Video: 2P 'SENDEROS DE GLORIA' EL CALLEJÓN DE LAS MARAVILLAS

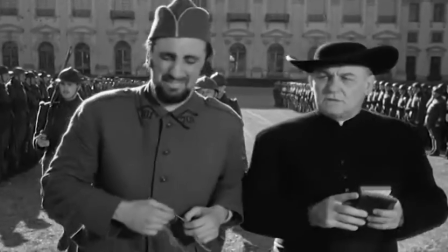1366s
está fuera de sí ante la situación
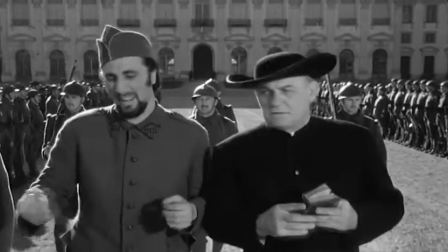1369s
y el otro que mantiene más la calma que viene introducido hasta ahí el personaje del cura como vínculo un poco entre los tres momentáneos pero están muy bien y luego por supuesto los actores claro como están ya no sólo quiere dar las gestas excepcionales en esta película sino en general todas estas caras que luego no a los que no les ponemos nombres porque no son nombres conocidos pero que bien están elegidos para en el casting que el sargento que parece un que comanda el pelotón de ejecución creo no bueno lo comanda el otro el sargento que parece un
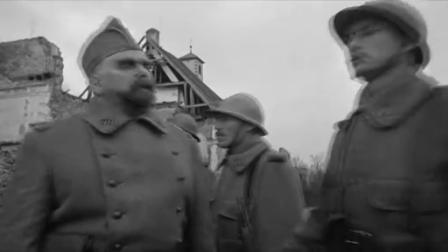1401s
villano de cine mudo con esa especie de barba así y el aspecto fiero yo estoy seguro que si preguntásemos aquí de toda su filmografía cuál es una de las películas favoritas estoy seguro que ésta está entre las diez primeras que era un hombre muy inteligente y fue de los actores de el hollywood clásico que uno de los que más arriesgó yo creo que junto con robert mitchum los que más arriesgaron a hacer papeles y películas más comprometidas
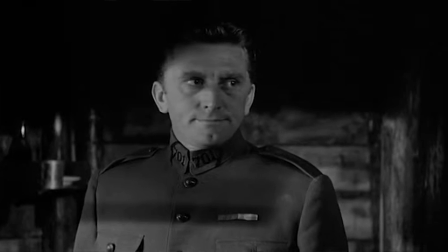1430s
que no se ajustaban a su perfil de sí además un trabajador porque tiene una
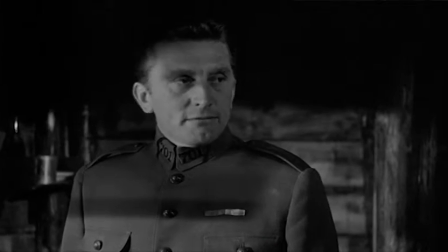1435s
filmografía larguísima y luego es para mí que ir a darlas es la energía
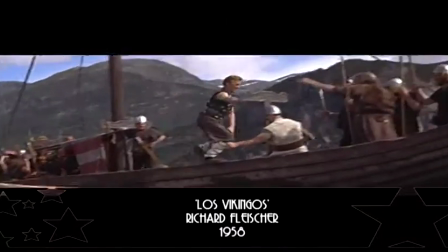1439s
ya puede ser los bien en los vikingos ya en toda la cantidad de westerns que hizo en las películas históricas o sea es un tipo que
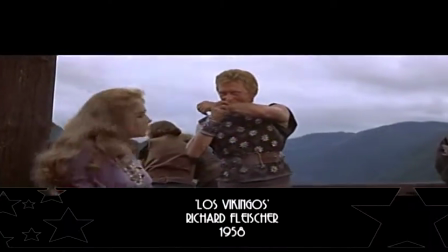1450s
revienta los márgenes de la pantalla verdad tiene una presencia tan potente brutal claro Uy,
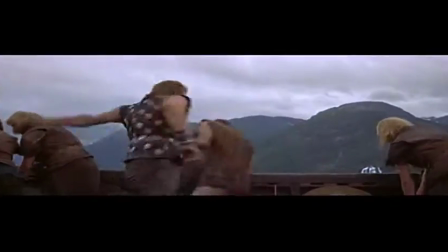1455s
tanto que es la energía, lo repetimos 100 años. Ahí está, y sigue, y sigue. Bueno, escenas-secuencias, Antonio. Pues a mí una escena que me conmueve por lo que tiene de contraste, que un poco se anticipa al principio en el coloquio, es la del baile de los oficiales.
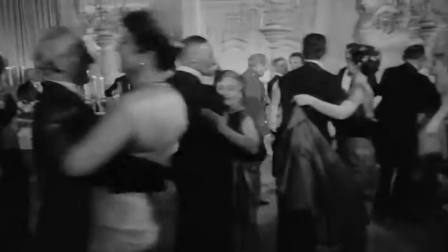1475s
De repente ese vals, plácidamente, mientras se está fraguando una gran maldad y una gran vendetta, y toda una maniobra que luego nos explica el personaje del generalísimo, de Menyú, que en el fondo es una maniobra mediática, porque tiene que lidiar con periodistas, con políticos, entonces tiene que moverse algo. El frente estaba muy estabilizado y había que mover algo, aunque fuera haciendo una carnicería y sacrificando a 4.000 hombres. Ese contraste, por eso hablaba de película dialéctica, ese contraste entre el vals de los oficiales. vals y la biblioteca y la biblioteca también es muy simbólica
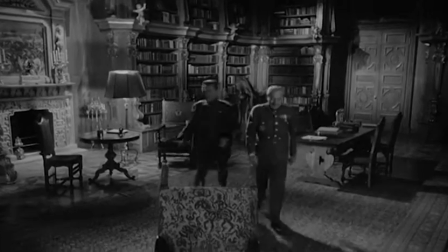1517s
todo ese saber ahí acumulado para que para nada no te ha servido para nada efectivamente
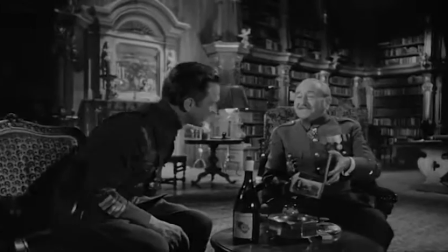1523s
y como el fondo sonoro dentro de esta conversación tan tensa y tan violenta dentro de la biblioteca sigue siendo ese vals que se oye de fondo y que de repente
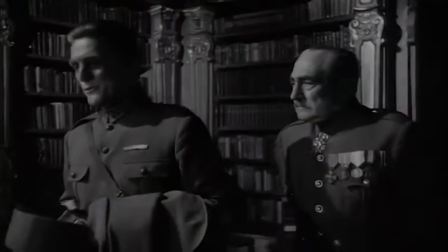1533s
adopta otro sentido ya parece casi una burla esa música y
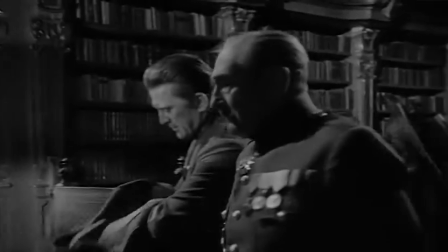1541s
un auténtico baile de máscara David a mí en general siempre me cuesta un poco elegir las escenas en esta película, yo creo que es imposible porque son una sucesión de grandísimas escenas con las que no me podría quedar con ninguna yo creo que lo más icónico al final y donde realmente Kubrick hizo que todos los directores de
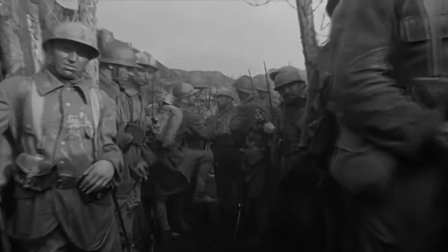1564s
cine de la época se quitarse en el sombrero fue por supuesto en los travelings en las tricheras y en la propia ese avance cayendo las bombas de los soldados con kirdaglas
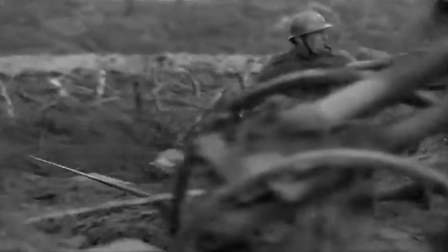1575s
tocando el silbato un traveling muy muy largo donde realmente
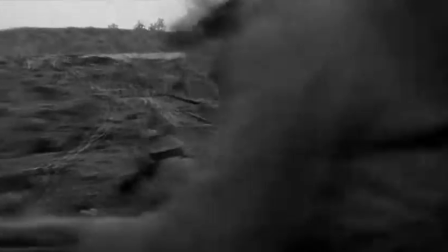1580s
sientes lo que debe ser el el caos el horror en la locura
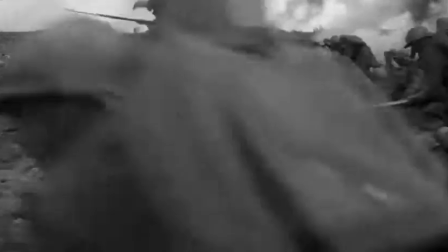1585s
de estar ahí desfilando y viendo como todos van cayendo a tu alrededor te vas tropezando con tus propios compañeros muertos salvando las distancias sólo habíamos visto ya
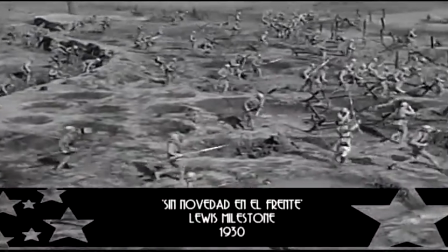1594s
en sin novedad en el frente de louis millstone que es maravillosa también esta película está muy bien rodada y que estoy seguro que cubrir la tuvo
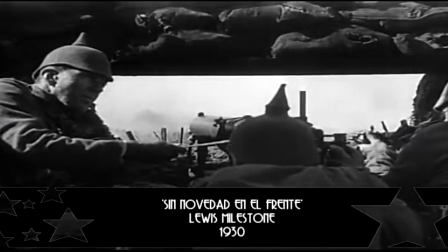1602s
muy en cuenta a la hora de rodar esto estoy seguro es verdad y que luego a ver esto es una concatenación de talentos no y que luego muchos
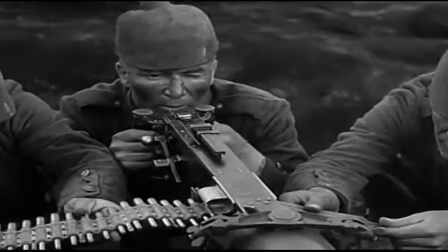1611s
años más tarde spielberg retomaría en salvar su roda de ryan también con otra escena mítica ya de la historia del cine santiago pues mira yo me quedo con el vals pero no el vals de las señoras sino el vals de los señores del principio cuando
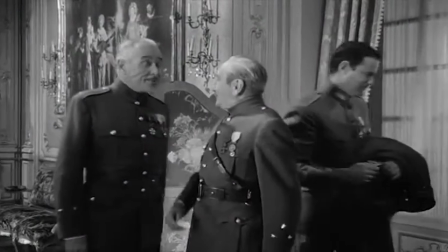1626s
aparecen estos dos gerifaltes y la cámara baila con ellos hay un vals ahí es otro vals
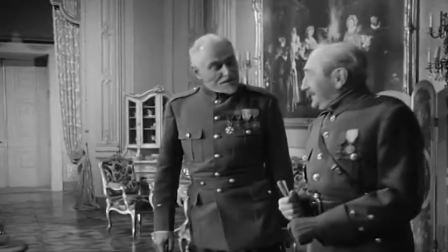1633s
y queda muy bien porque refleja esta esta
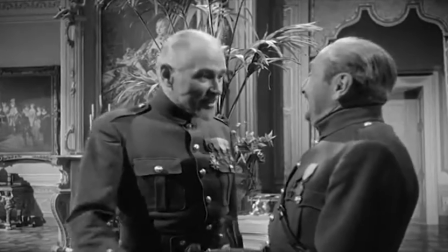1639s
hipocresía está de estos altos estamentos o sea de estos altos cargos y ahí
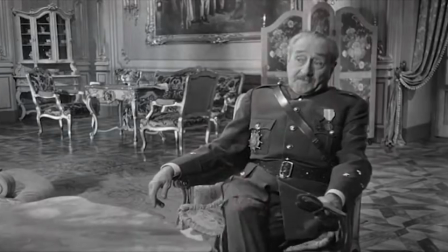1648s
ya empieza todo pero sí que es cierto estoy de acuerdo con david que para mí senderos de gloria es una gran escena es una sucesión de grandes escenas que al final te dan una gran película y la película es un todo yo no podría quedarme con ninguna escena en concreto todo me gusta como curiosidad decir que stanley kubrick no sólo se hizo con las alabanzas de la crítica pero también que se hizo con una mujer con precisamente la alemana que sale cantando al final
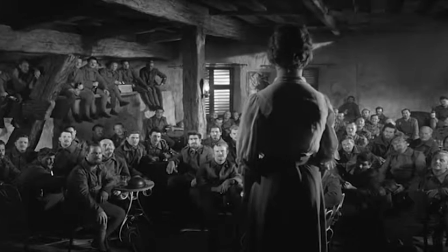1681s
fue su mujer la mujer ya de cristian cristian artista
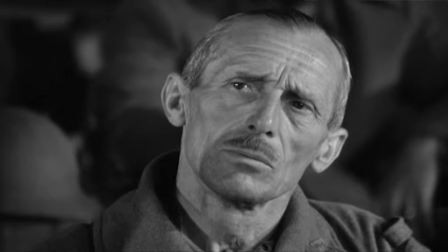1687s
pintora el bien se estaba separando en ese momento de su pareja
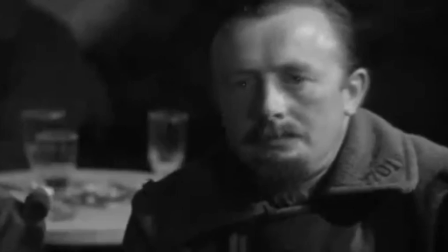1692s
según baxter el pico te da un poco de aire si al final de sendero
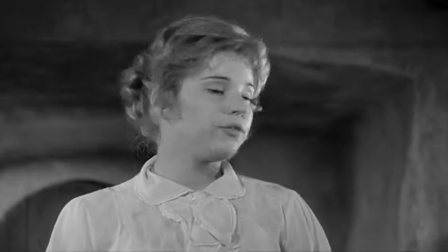1698s
de gloria se divorció y ya arrancó con esta y ya para el resto ya demostró tener una tremenda paciencia y además de una bonita voz bueno nos tenemos que ir ya esta película se merece dos o tres callejones más y dos callejones y varios callejones a los militares que la vean y a ver si despiertan nosotros nos vamos pero no nos vamos a ir a tomar la colina de las hormigas que eso ya hemos visto que es imposible mejor nos quedamos aquí sentadicos esperando al próximo día para ver otra estupenda película hasta entonces